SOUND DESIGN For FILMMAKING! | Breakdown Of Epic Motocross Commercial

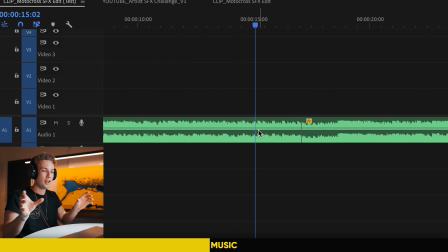494s
So I just see where the drops are, and then I just combine different parts to make it fit to my video, because the video can only be 1 minute and I made it fit to exactly 1 minute.
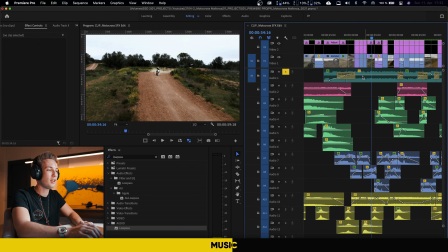505s
And another thing that I do is apply an effect called low pass filter. So what a low pass filter basically does is it muffles the sound. So if we just play back the slow motion scene here, you can hear it pretty well.
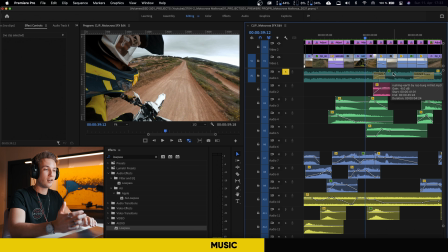522s
So yeah, this is an effect that I often use.
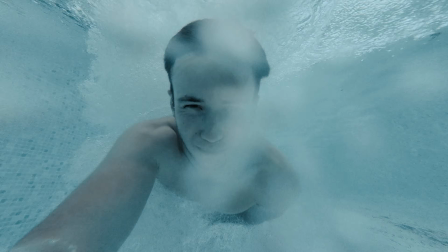524s
For example, if somebody dives into water and it should sound like it's muffled underwater, or also during slow motion scenes, I think that this always comes in really well, because you don't want to have a very loud music during those sequences where you focus on slow motion and a lot of sound design.
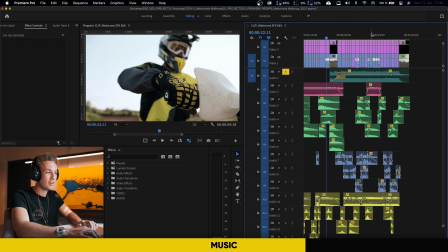539s
So in order to apply this low pass effect, you have to select the in and out points where you want this effect to take place.
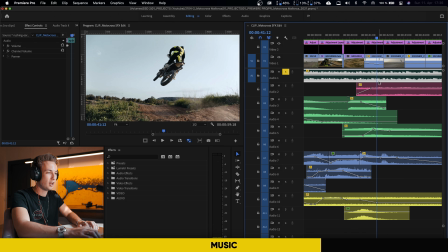546s
So for me, that would be when it turns into slow motion right here. And I'm just going to select the razor tool, click on the clip, and I make a cut here.
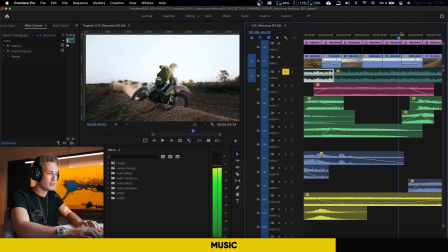554s
And the second cut would be back here when it turns back into real time.
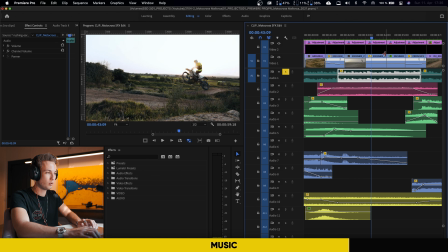559s
I'm just going to make another cut here. And for this middle section, we're now going to search for low pass in the effects panel.
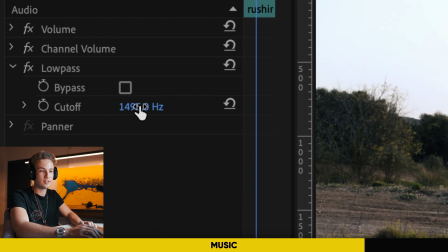567s
I'm just going to drag it on the clip. And on the left side here, you can adjust the value of how muffled the music should actually be. Around 1500, 2000 is always a good value for that.
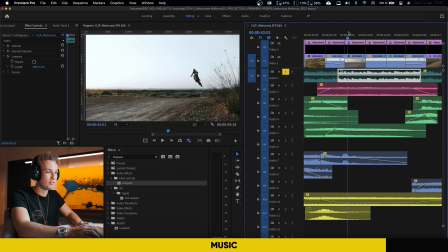579s
So we're just going to apply it, and then we have the muffled sound that you can hear right now.
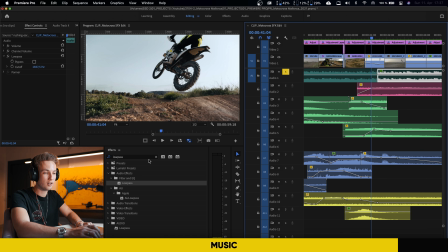583s
But the transition is still very hard, so we want to make it smooth, and in order to do that, we're just going to search for constant power,
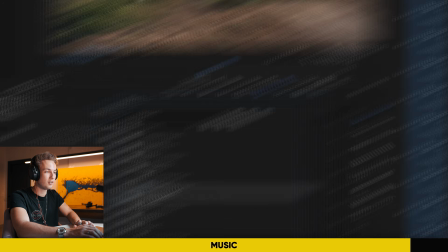590s
and that is an audio transition that you can just drag over the cut itself,
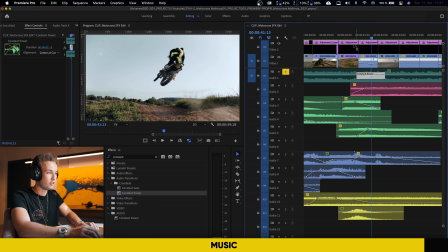595s
and then you can just zoom in and drag that transition to be longer, and then you have a smooth transition from your normal music to the muffled music. And you're going to do the same at the out point, and then you have a really cool effect. So next up is atmosphere, which is on my second track here.
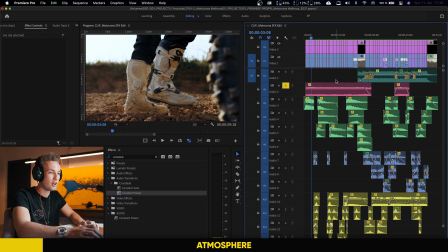615s
If I'm just going to solo that track again, you can hear that now we only hear the atmosphere.
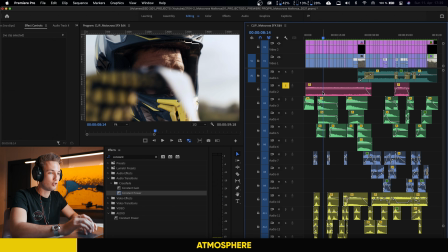620s
And for this beginning sequence, I used a drone. By saying drone, I don't mean those types of drones. I'm still learning to fly FPV, updates on that coming soon. But with drones, I actually mean ambient sounds that you can find for example in space.
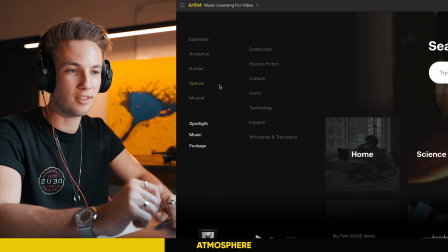634s
So in order to find that sound effect, I just headed over to special effects, then I went over to science fiction, and then drones.
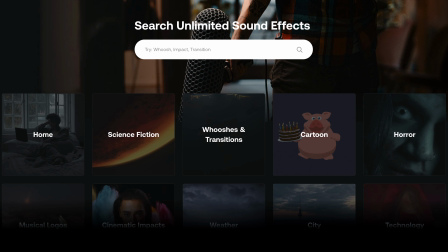641s
And yeah, the cool thing on Artlist is that you just have so many different clusters as well, or different types of sound effects, and it's very easy to find what you're looking for.
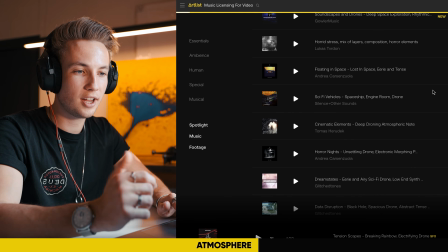651s
So I just listened to all of those different drone sound effects and I found one that I liked.
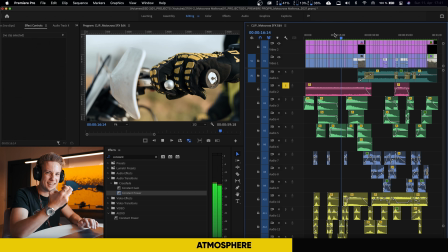655s
So yeah, I think that it adds a lot of mystery and an eerie feeling to these slow motion scenes,
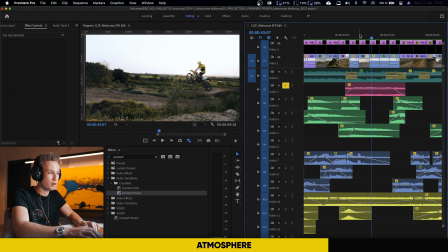662s
and also I used it back here during the slow motion part where the bike is in the air.
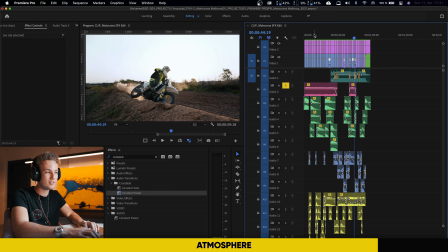669s
It's not much, but you can definitely hear it, and if I wouldn't have that ambient sound in the beginning of the video itself, then it would be too quiet probably with only the normal sound effects. So it's really cool to have those kind of undertones slash atmosphere sounds.
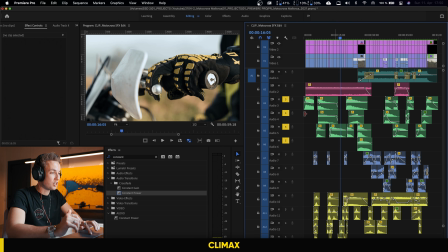684s
So next up is Climax, which are all of the green layers here,
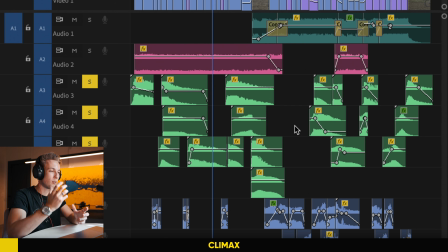688s
and I used a lot of different impacts and rises and also bass booms in order to influence the tension of the intro sequence.
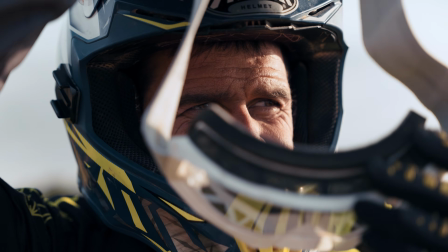697s
I really wanted to make that intro sequence very intense, to kind of feel like you're there with the driver himself as he gets ready to drive his motorbike,
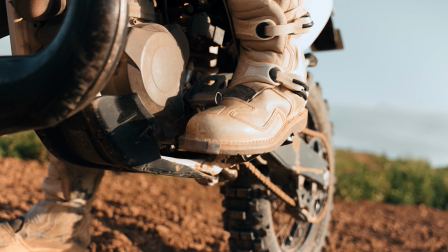705s
and he also has these kind of like flashbacks of what could happen and what's going to happen.
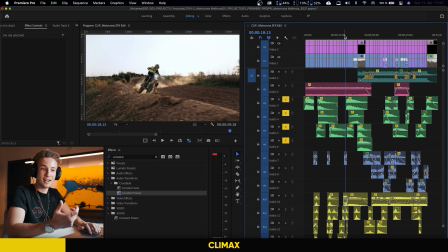711s
I wanted to build up a lot of tension, and I did that by using a lot of different drops.
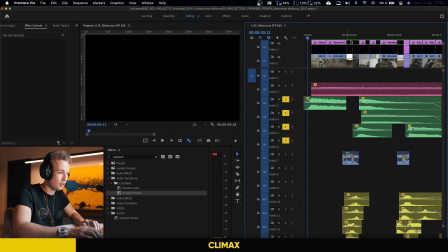715s
So for example, if we just go to the beginning, you can hear this one, the very first drop. It's kind of like that Inception sound effect, this just like If you don't know Inception, go watch it right now.